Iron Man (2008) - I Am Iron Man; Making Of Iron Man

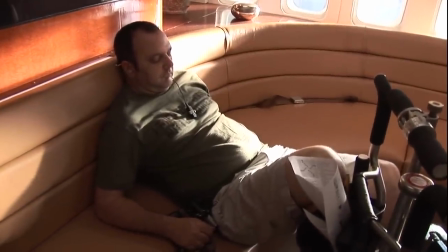Boom up. Boom up.
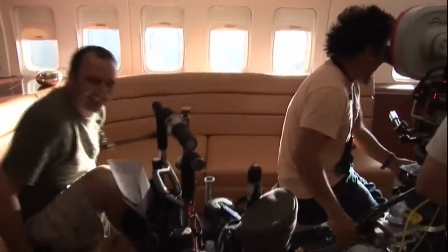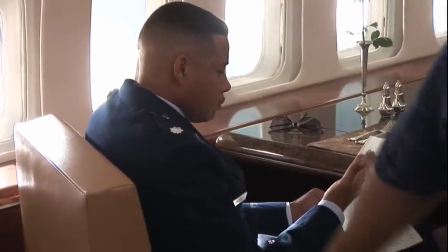Ready and action. Honey, I hate it when we fight.
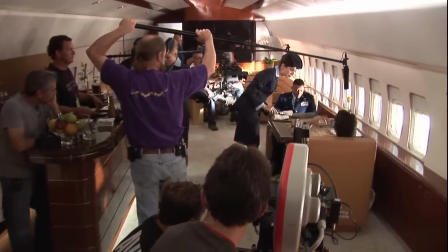Good morning, Mr. Stark. Sergeant, I'm not mad. I'm just indifferent. I said I was sorry. Thanks. I don't want to hear you.
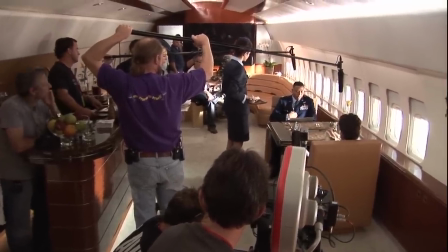You don't respect yourself. I definitely know you don't respect me.
John recognizes that the script is a skeleton.
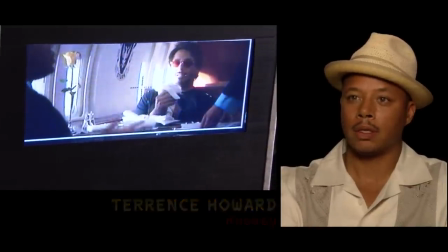The comic book is a skeleton. You know, what we are creating is real life,
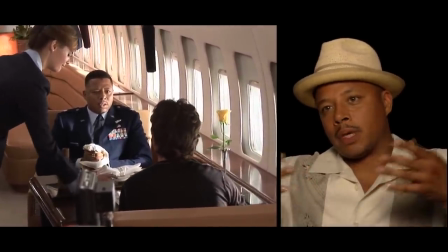so he allows it to grow and to improv and to become something alive and three-dimensional.
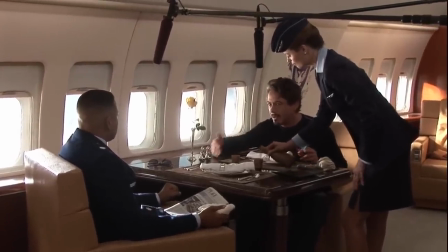I want to be fresh. Okay? I know what I'm doing. I live for this. This is business travel. I don't got a throttle between my legs going, Just do what you want to do.
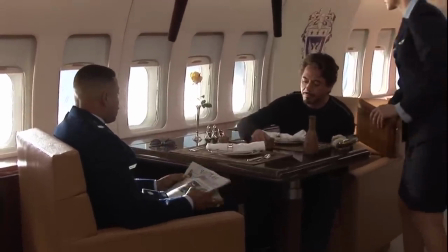Just leave me alone. Join me. One drink. To business. I said no.
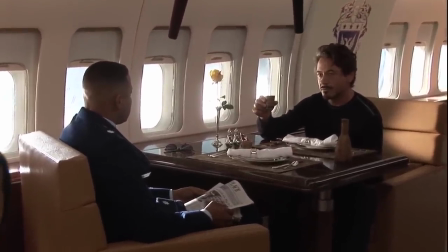To the future. To the Air Force. Will it get you to shut up?
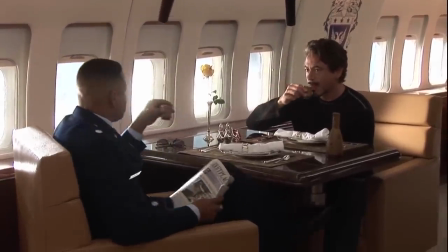The look of the film is something that is as much a part of the franchise as the character himself.
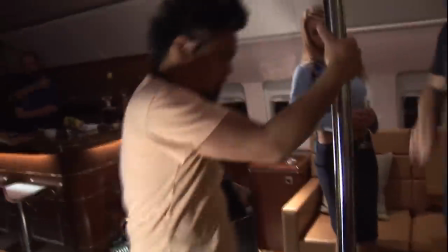And as a director, it's one of the elements that you have a lot of control over.
Maybe she does one move and then Sarah can come in and do it.
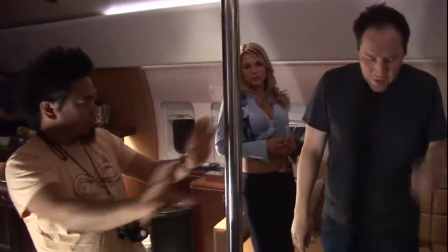I'm not a cinematographer. I wouldn't know how to light a scene as a cinematographer or a gaffer.
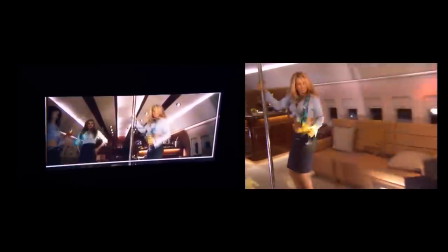I have a lot of respect for what they do. But I do understand a look that I like.
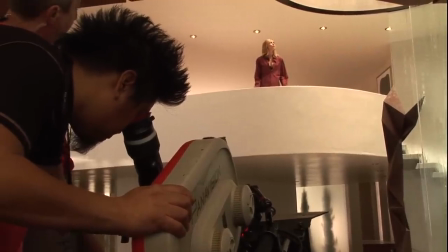And in hiring Matty Lee Batik, who I've been wanting to work with for a while,
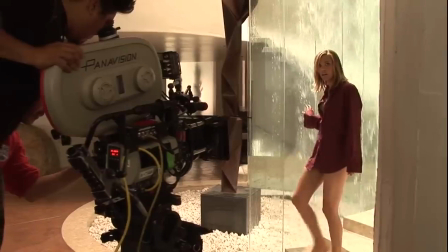and I've been a fan of his since his much smaller films, he brings
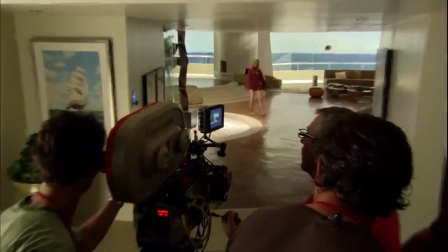a certain style to it, a certain grittiness, and he's also able to give it a big movie look.
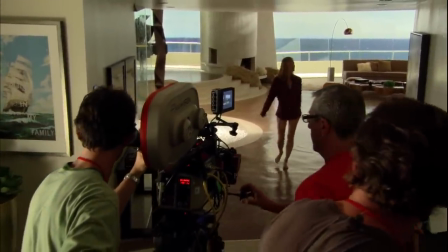And he understands how much a priority reality is and how the challenge for this movie was to ground it in reality,
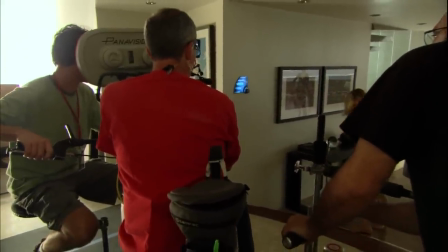because it's such a fantastic story, such a fantastic character, that your job as a director is to make it personal.
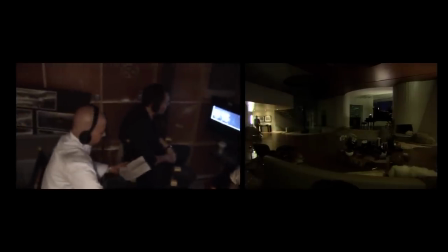Welcome home, Mr. Stark. Thanks, Jarvis. It's been a long time.
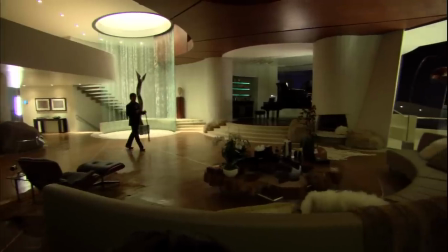Yeah.
You know, there are two ways to go. One is just to create a spectacle that people could, you know, munch popcorn and ogle at and enjoy, and that certainly is a lucrative proposition.
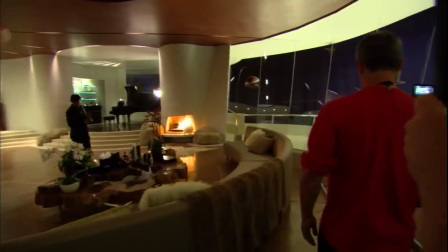But as a filmmaker who's going to be working on this thing for 2 years and possibly other films to come,
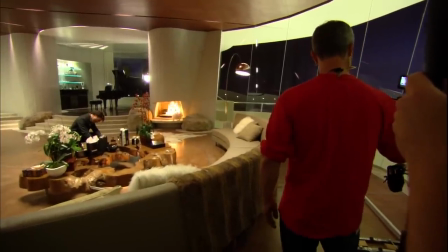it's important for me to have an aspect to it that I could really buy into beyond just being a trifle,
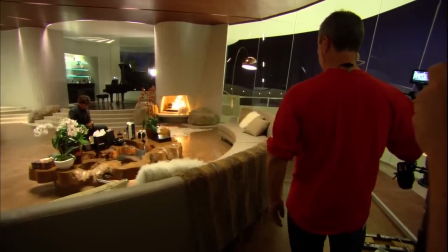you know, being just a treat for the audience. You also want to do something where you're telling a story and maybe speaking to something and going for something a little bit more.
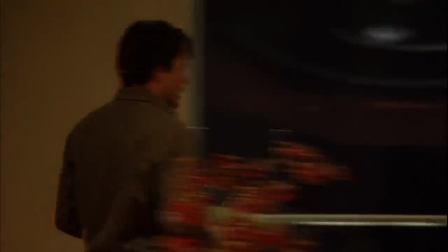And the way Matty lights and the way that Mike Riva designs the sets, it brings reality to it.
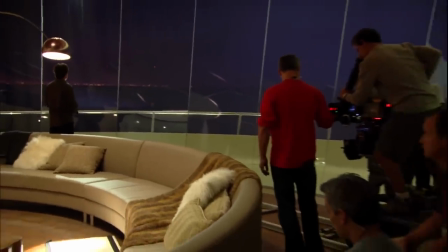Sir, you have 1,713 new voice messages, including 3 from the Mandarin.
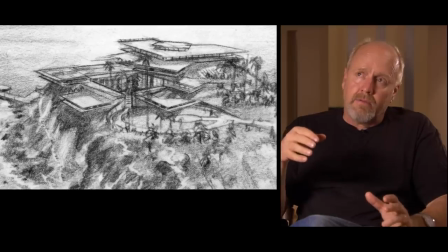About the time that we cast Robert Downey Jr., I was thinking about the house and trying to figure out what kind of design it should be.
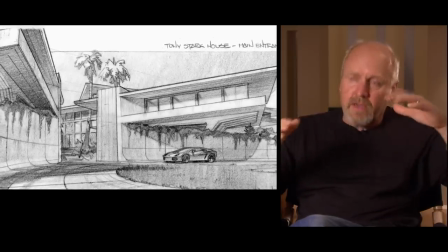And even though we had decided on this kind of angular, flat, metallic,
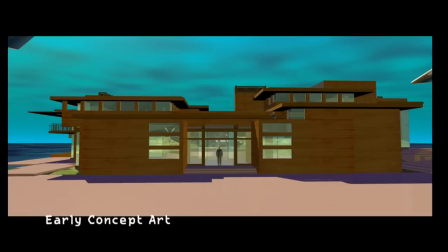hard-edged look, the idea that Robert Downey Jr. he comes with a certain vulnerability with him,
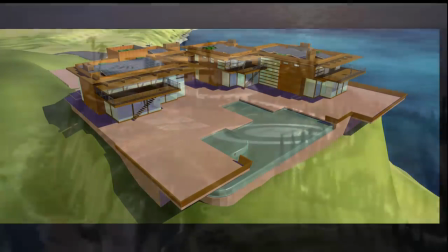and it may sound strange, but we redesigned the notion of the house after casting him.
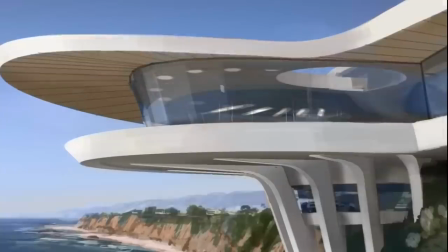I thought that he would be more suitable in something that
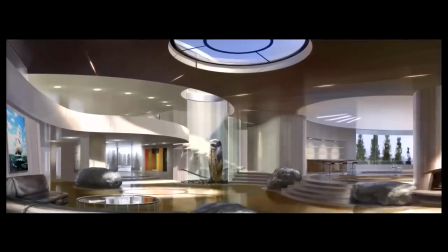architecturally mirrored who he was, a little softer inside, a little bit more susceptible, a little more vulnerable.
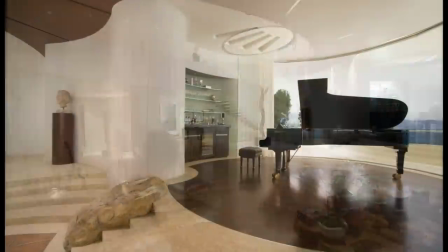There was a certain vulnerability about him, so I thought round is nice, and it's more elegant, and it just seemed a little bit more womb-like.
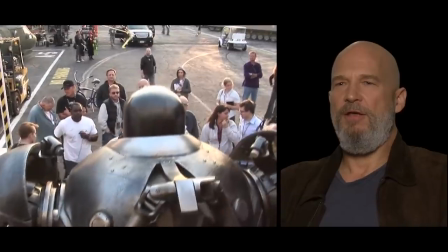when this project first came along, they gave me a bunch of the comic books and history of the characters and so forth,
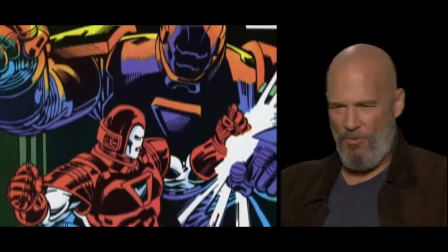and I said, ooh, Obadiah Stane's got this wild suit, Ironmonger suit,
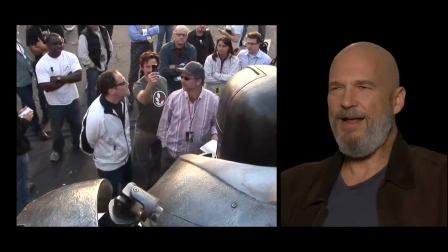and all these different things. And I got kind of excited about that again, the kind of the kid in me.
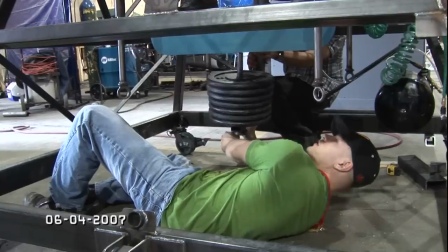We'll counter your move, so whenever you, wherever you move, we'll kind of go with you and take the weight of the suit itself.
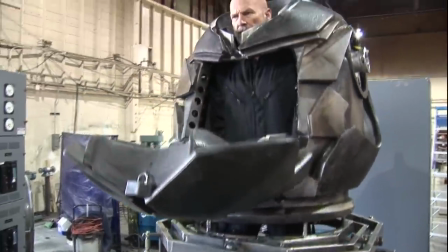You have rotation by yourself, Jeff.